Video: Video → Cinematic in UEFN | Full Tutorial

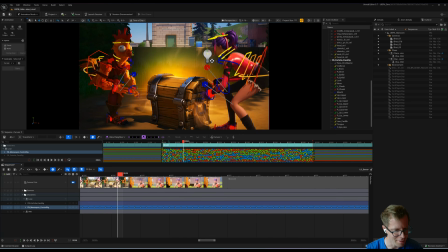(28:52)
So losing guy right here, right about at this point here is where I want to have him hold.
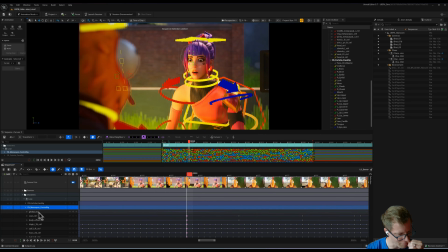(29:00)
Make a keyframe there, a hold frame on every key on his control.
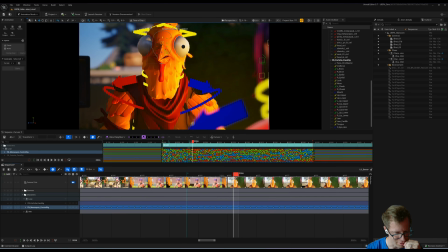(29:05)
Add a marker so I remember where that frame is,
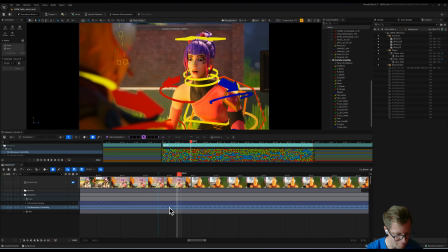(29:08)
and then I'm gonna select everything after that and just drag it down so that I can have a little bit of a hold.
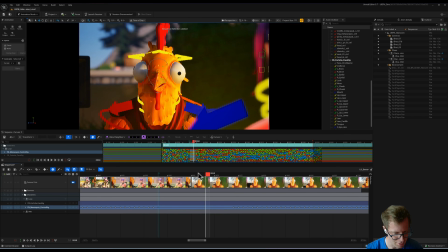(29:15)
And then I'm gonna copy this frame, Control C, Control V, there. So now he has a hold.
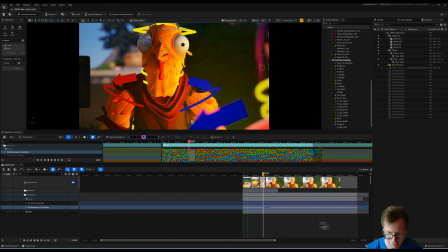(29:23)
And it's not long enough, so I'm just gonna drag this out a little bit.
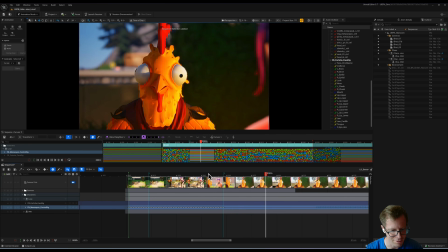(29:31)
It's a little bit of a wobble in here. I think it's something, there's probably something that's in his like body control.
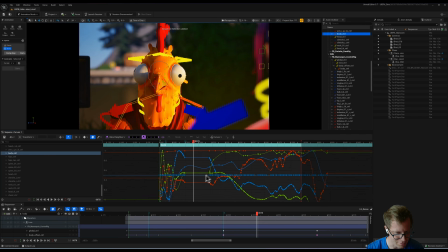(29:38)
Yeah, there it is, you can see it. There's a little bit of a wobble there. We don't want that.
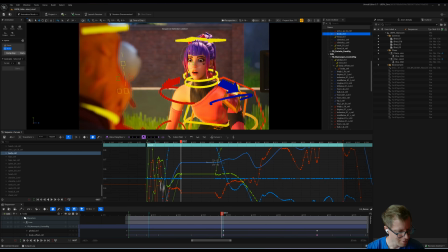(29:43)
I'm just gonna straighten this out. Cool. All right, so now we have characters arrive.
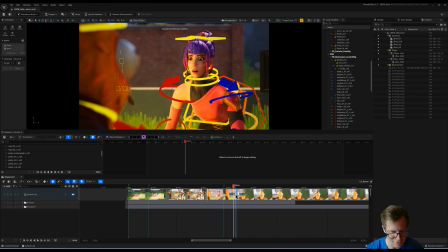(29:49)
Yeah, I just want to hang on her just a little bit longer. It's like that shot's too short. Yeah.
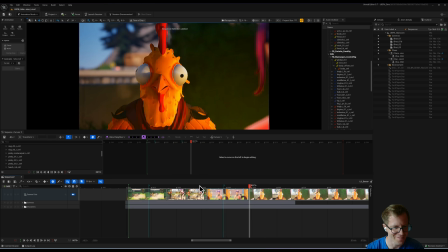(29:56)
What? And then we just have chicken here. Chicken's gonna do like a.
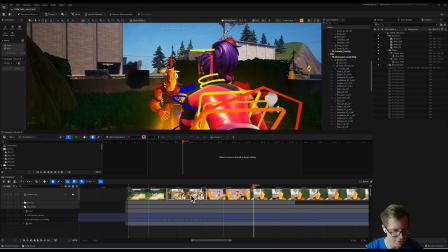(30:02)
Okay, let's do a little bit of animation on chicken head. Shift C to block out of that, and then I can come over here and select this control for the head.
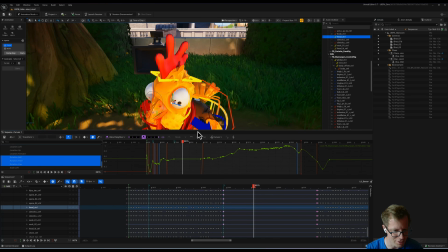(30:11)
On the head control, I'm gonna do that with rotation. So here's our head control right there.
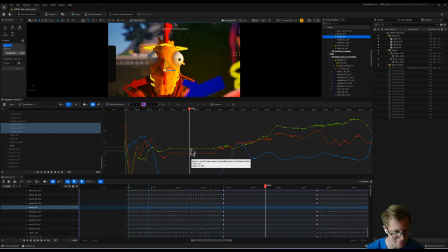(30:17)
We just want to do like a couple of like sharp movements on the head. Hit S to set a key, move forward a couple of frames. It's gonna be a really sharp move, so just like a little. Let's see, what does that feel like?
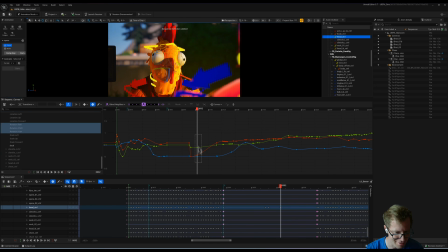(30:33)
I'm gonna set another key there, and I'm gonna make sure that those are the same. So this is held. And then after this one, do another adjustment. There we go. Put another key with S and then lock that down.
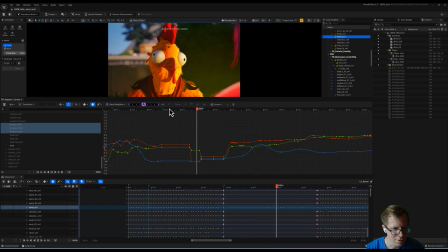(30:54)
And I'll hold these frames too. Okay, so let's see how this is playing.
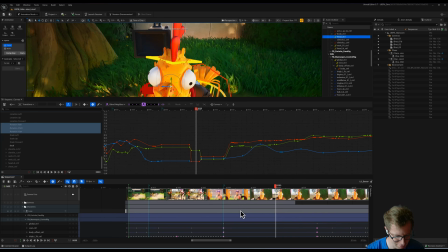(31:04)
Maybe you could, and what we want to happen now is we see her expression,
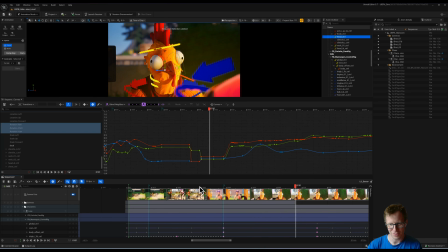(31:09)
we see his, and then the next thing we want to do is cut back to her face and see her go like, are you ready? You want to do paper, rock, scissors? So in this situation, I'm actually going to cut back to shot 2. Shot 2 is this one, shot 3 is this one, and to go back to shot 2, you just go back to the camera cuts track,
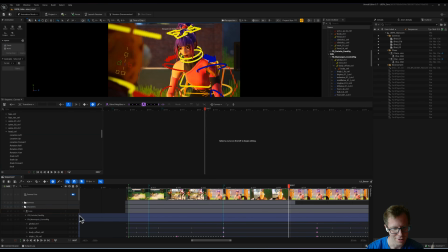(31:29)
hit plus, select shot 2, and now it cuts back to her shot. So I'm gonna do a little bit of work here. Some of this is kind of tedious. I'm just gonna have a little fun. I'm gonna hash this out a little bit, do some custom animation on her arm, refine a little bit of this, and we'll jump back in when we're kind of in a better spot. So be right back.
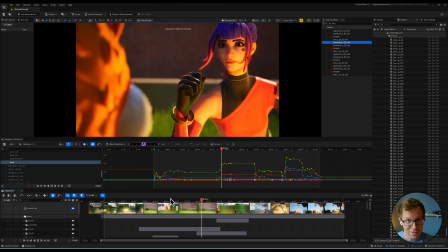(31:48)
All right, we're back. Okay, so I've done a nice job sort of polishing this up and kind of cleaning things.
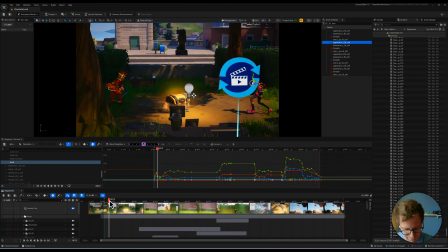(31:54)
I'm feeling pretty good about it now. Like, if you watch this, we can just play it.
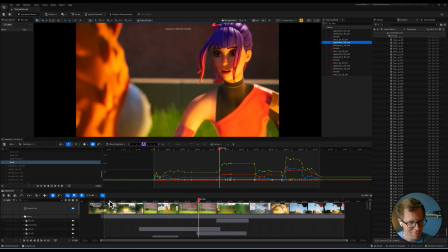(32:00)
It's feeling really good.
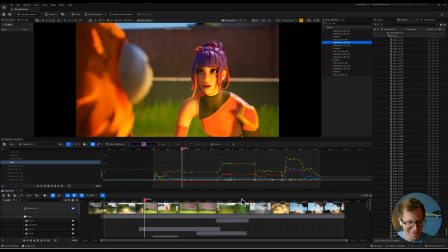(32:05)
And oh, she's in a nice win. Yeah, I really worked on trying to have some clarity.
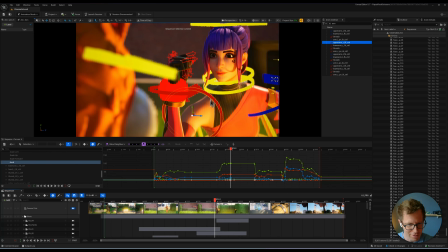(32:11)
So like a shot like this, like a really clear hand pose really shows up in frame and you see it. There's like a nice amount of negative space. Like his head is over there, her head's over there. Like you can just see that hand, like really clear, and nothing else on her is moving.
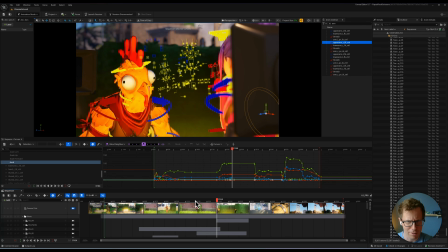(32:27)
She's really calmed her down. All I'm doing is like closing her mouth and pushing her brows down a little bit and closing her lids just a little bit.
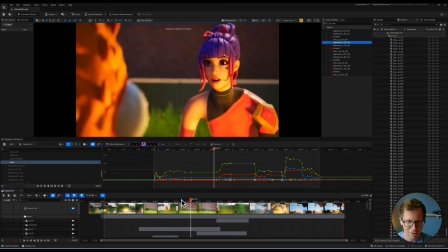(32:34)
And it gives that like more of an intense feeling. She also has a little blink in there. A blink is always sort of an easy thing to do to kind of add some life. Blinks are kind of like your way of like having a camera cut on the world. Usually a blink will happen over a head turn or something.
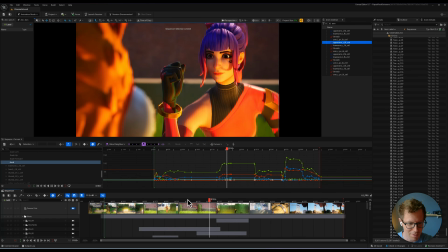(32:48)
That's pretty common to do, or just to kind of keep the character alive. Same with this shot here.
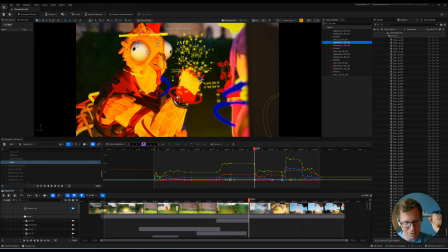(32:54)
I really worked hard to kind of get that hand like in the empty space right around there so that you're looking in the right spot.